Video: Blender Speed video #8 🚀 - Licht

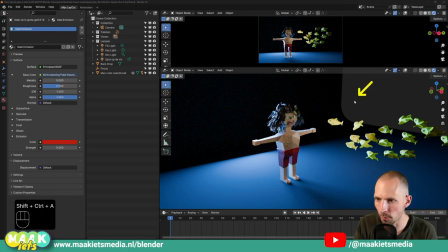(16:22)
Terwijl het veel interessanter is, kijk, deze viszigma is wat meer belicht dan de andere. En daardoor valt die meer op en dan heeft je je oog iets op op te vallen. En bij een plaatje, of het nou een video is of een stilstaand plaatje, je oog moet ergens naartoe getrokken worden.
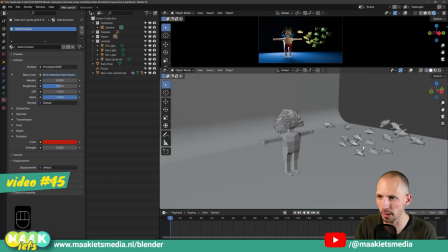(16:37)
En dat maakt het veel interessanter. Hoe heb ik dat voor elkaar gekregen in dit plaatje?
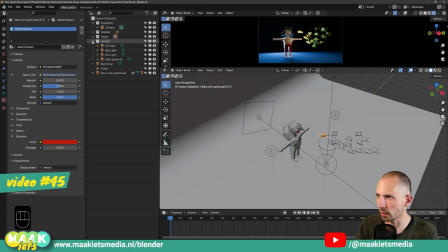(16:42)
Nou, heel simpel. Ik heb hier een collectie met een aantal lampen en die kan ik allemaal even uitzetten.
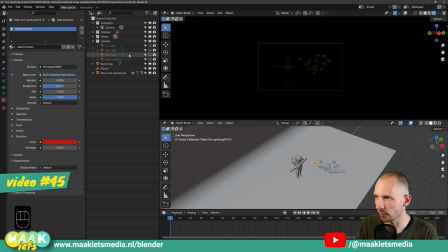(16:47)
En dan is het natuurlijk heel erg donker en dan zie je niks. We beginnen eens eventjes met de Key Light. En dat is deze. En dat is gewoon een puntlicht die overal, zeg maar, de boel aardig verlicht.
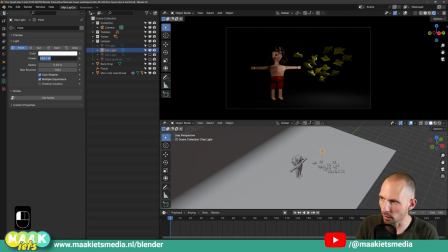(16:59)
Ik vind hem hier toch een beetje donker, dus ik kan hem eventjes iets meer opkrenken. Ik zet hem even op 400.
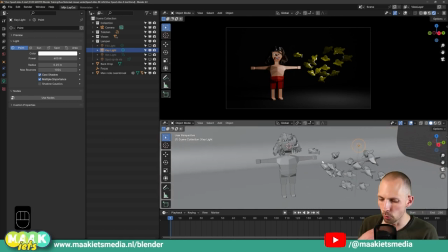(17:04)
En dat is gewoon je basislicht die als basis de boel best wel invult. Maar je ziet hier, dit schijnt vanaf deze kant. Maar vanaf deze kant is het best wel donker en harde schaduwen. Dus die schaduwen gaan we een beetje invullen met een fill light.
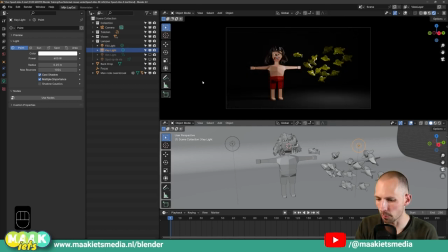(17:19)
En als ik dat doe, kijk, zie je het verschil? Je hebt nog steeds door dat het licht van deze kant komt en dat het hier wat donkerder is. Maar het is niet 100%.
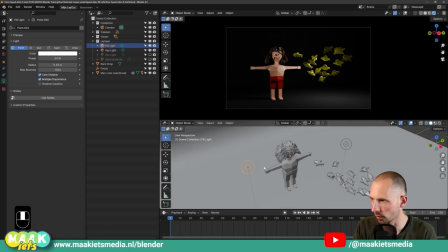(17:27)
Er is iets wat dat licht een klein beetje invult en dat doe ik met deze ook een point licht, een fill light.
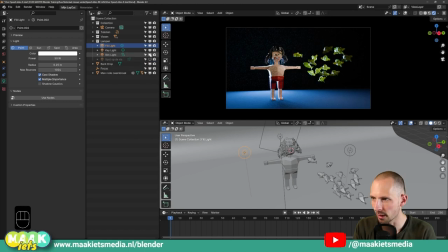(17:35)
En dan een hele vette, tadaa, je rim light.
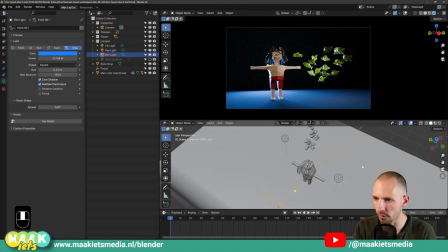(17:37)
En dan heb ik hiervoor een area lamp gebruikt en die schijnt letterlijk van achter zo naar de camera toe.
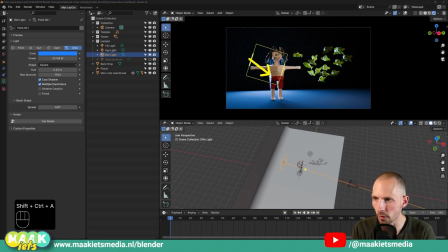(17:44)
En wat dat doet is die schijnt hier op het poppetje en dan krijg je hier dus een verlicht stukje en dat is een rim light.
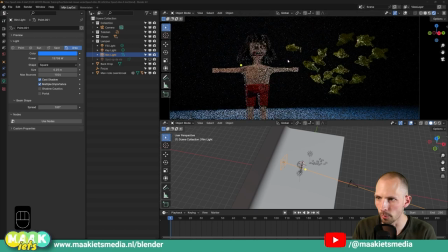(17:51)
En daarmee laat je ook heel erg zien, dit is een 3D vorm en die 3D vorm is interessant.
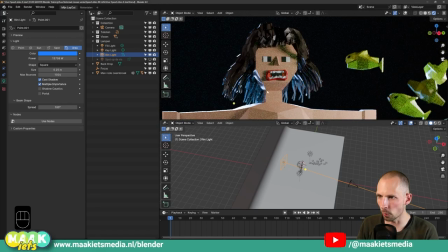(17:56)
Want zeker als hij zo ook door zijn haren heen schijnt en niet opvalt, krijg je gewoon extra diepte in je plaatje.
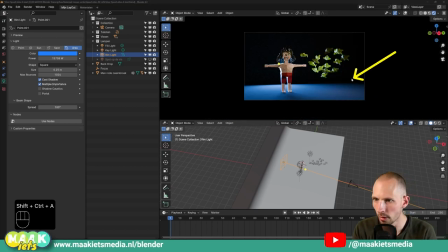(18:01)
En dat is super vet. En in ons geval schijnt hij ook leuk op de backdrop.
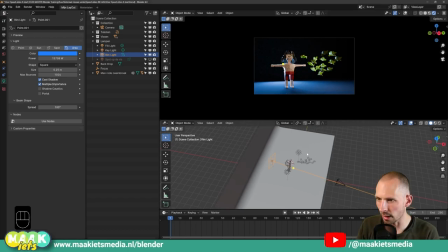(18:06)
En dan krijg je hier zo'n mooie, ja, interessante horizontale rand eigenlijk van licht. En dan heb ik hier nog een spot op de vis. En die heb ik expres daar neergezet, zodat het voorste visje wat lichter is dan de rest.
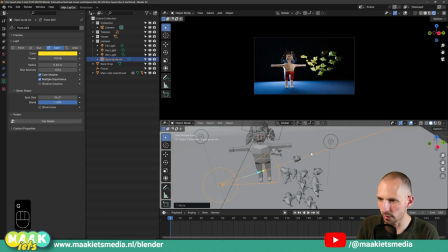(18:19)
En dat is ook letterlijk een spot. En dat heb ik zo gedaan dat dit visje dus wat lichter is dan de rest.
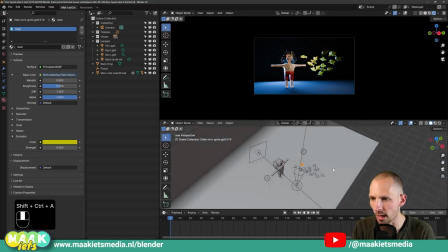(18:25)
En daardoor wordt je oog hier naartoe getrokken. En dit is eigenlijk een klassiek driepunts belichtingssysteem.
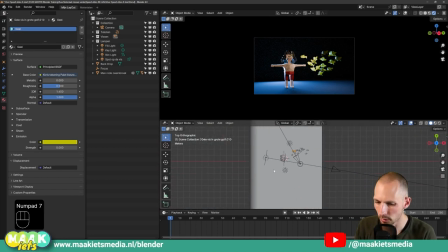(18:32)
Kijk eventjes van boven. Even kijken. Nou, ik wil eventjes met de camera van bovenaf kijken.
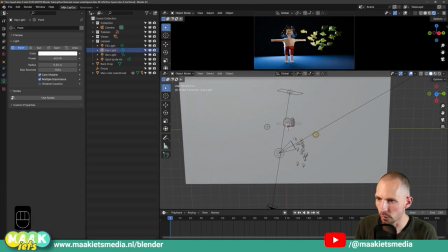(18:40)
Deze een beetje omhoog. Zo, alright. We hebben hier dus, ik herhaal eventjes de key light zeg maar. En hier de fill light om de harde schaduwen aan de andere kant een beetje op te vullen dan een rim light. Met een best wel felle lamp eigenlijk van achter. Die zorgt voor dat licht van achter.
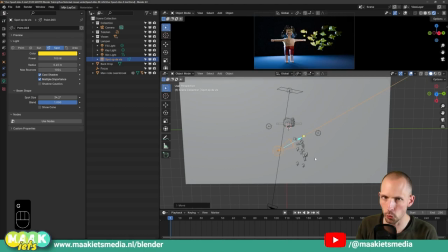(18:56)
En eventueel nog een spotlight om echt te kunnen sturen naar waar moet de aandacht terechtkomen.
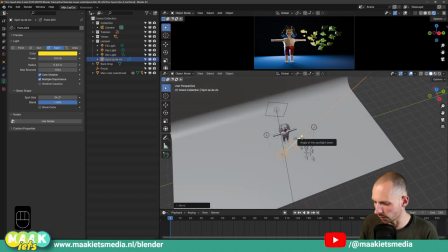(19:01)
En dit is een standaard driepunts belichting. Maar er zijn heel veel soorten belichtingen. En je kan je hier aan houden of lekker je eigen gang gaan.
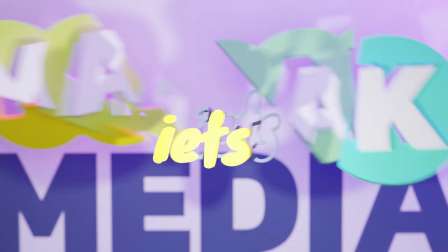(19:09)
Maakt niet uit. Maar denk goed na over je licht. Oké, dat was hem alweer voor deze Speed video nummer 8 over licht.
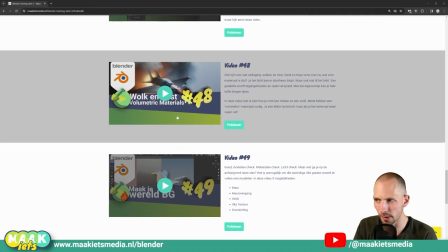(19:17)
Maar hey, kijk ook eventjes bij video nummer 48 gaat over wolken en mist volumetric materials.
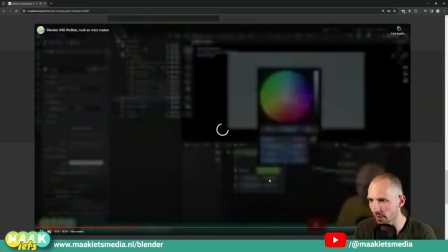(19:23)
En dat zijn een soort hele speciale materialen waar het licht zeg maar doorheen schijnt.
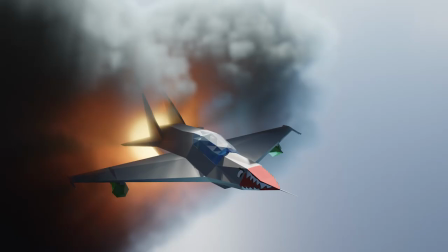(19:28)
Maar niet zoals bij glas, maar zoals bij mist en bij een wolk en zo. En dan kun je hele vette dingen mee maken zoals bijvoorbeeld dit plaatje. Nou, in deze video laat ik het je zien.
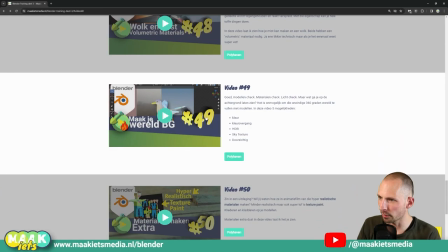(19:39)
Dus kijk die ook vooral. En dan had ik een video over wereld background nummer 49. natuurlijk over materialen maken extra en
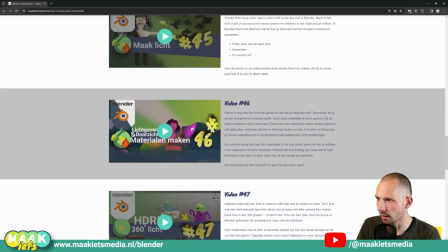(19:46)
de asset browser zitten in hdry nou oftewel gewoon alles van deel 3
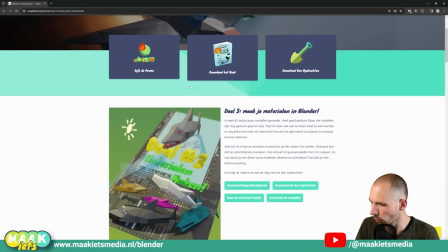(19:51)
materialen maken en ligt dus oké op naar de volgende video speed video nummer 9 over dingen heel snel slim aan elkaar koppelen met parenting
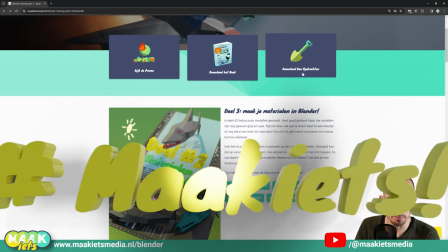(20:01)
maak iets